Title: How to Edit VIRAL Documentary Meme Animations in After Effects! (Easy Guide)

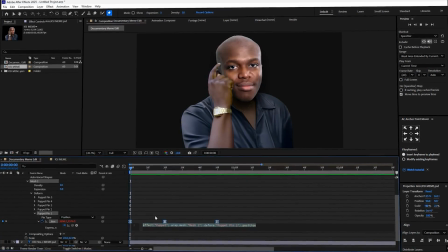[4:08]
Alt plus left click on the position stopwatch and type in loop out brackets. Now the finger tap will repeat seamlessly. Now we will animate the face. Move your playhead to 1 second and 45 frames.
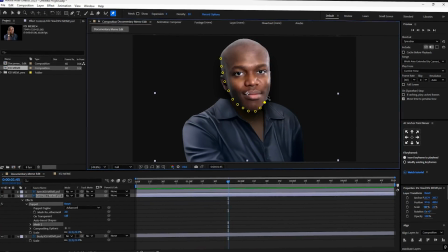[4:20]
Grab the puppet tool and start placing pins. Firstly, we're going to go all around the edges of the face. Then we'll place 3 around the mouth, 1 under the nose, 4 around each eye, and 3 on the eyebrow. Finally, we'll place 1 between the brows. Move to 3 seconds on the timeline.
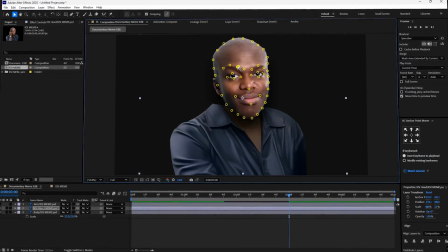[4:37]
Pull the mouth pins up into a smile and raise the left eyebrow. You may need to change the position of the uppermost pin on the eye.
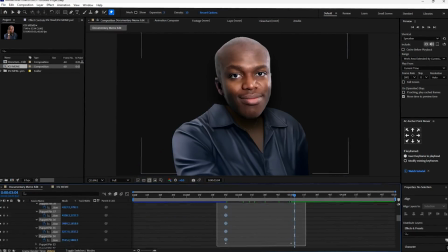[4:45]
Just move it until it sits in a natural position. Then select all keyframes and hit F9 to easy ease them.
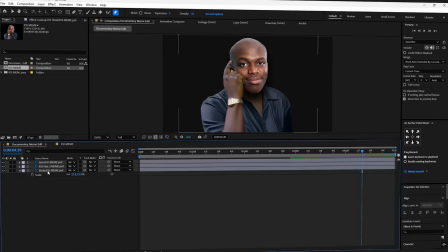[4:51]
Now we will add a little bit of head movement. So select the head layer and press R for rotation. Alt plus left click on the stopwatch and type in wiggle brackets 1,3.
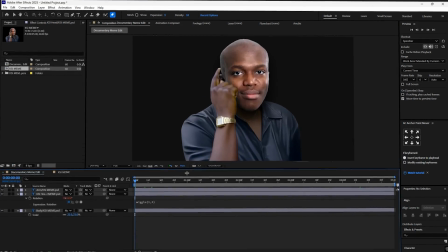[5:01]
This gives the head a subtle bobbing motion and adds a little bit of life.
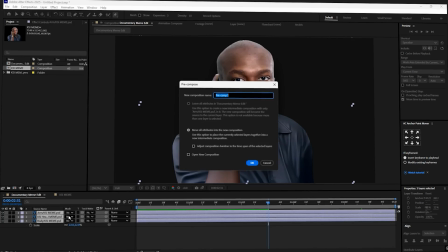[5:05]
Now to finish off, select all your layers and hit Ctrl plus Shift plus C to pre-compose.
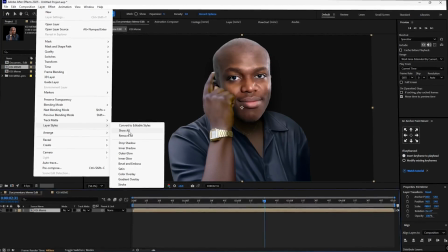[5:10]
Then select the pre-composition, go to Layer, then Layer Styles, then Inner Shadow, and set the size to 10.
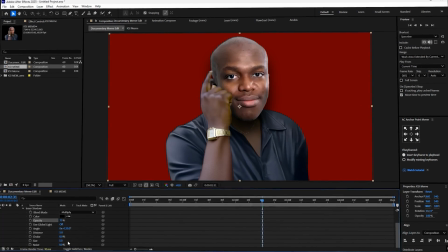[5:17]
That gives the whole thing a bit more depth. Now you can add the rest of your animation to the edit.
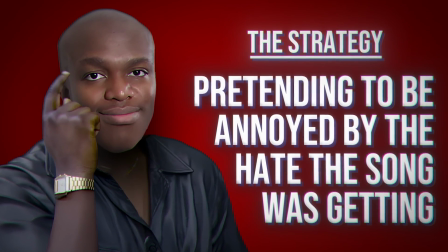[5:22]
If you like the look of the rest of the edit which you saw at the beginning, using all that premium text, then head to the link in the description and sign up to the DocuEditor's waitlist. This is a course where I'm gonna go completely in depth in making text look super premium, just like in the beginning. Not only that, I'm going to walk you through everything about documentary editing, from the first principles to the final export. The link is in the description below, and I'll catch you in the next one. Peace out.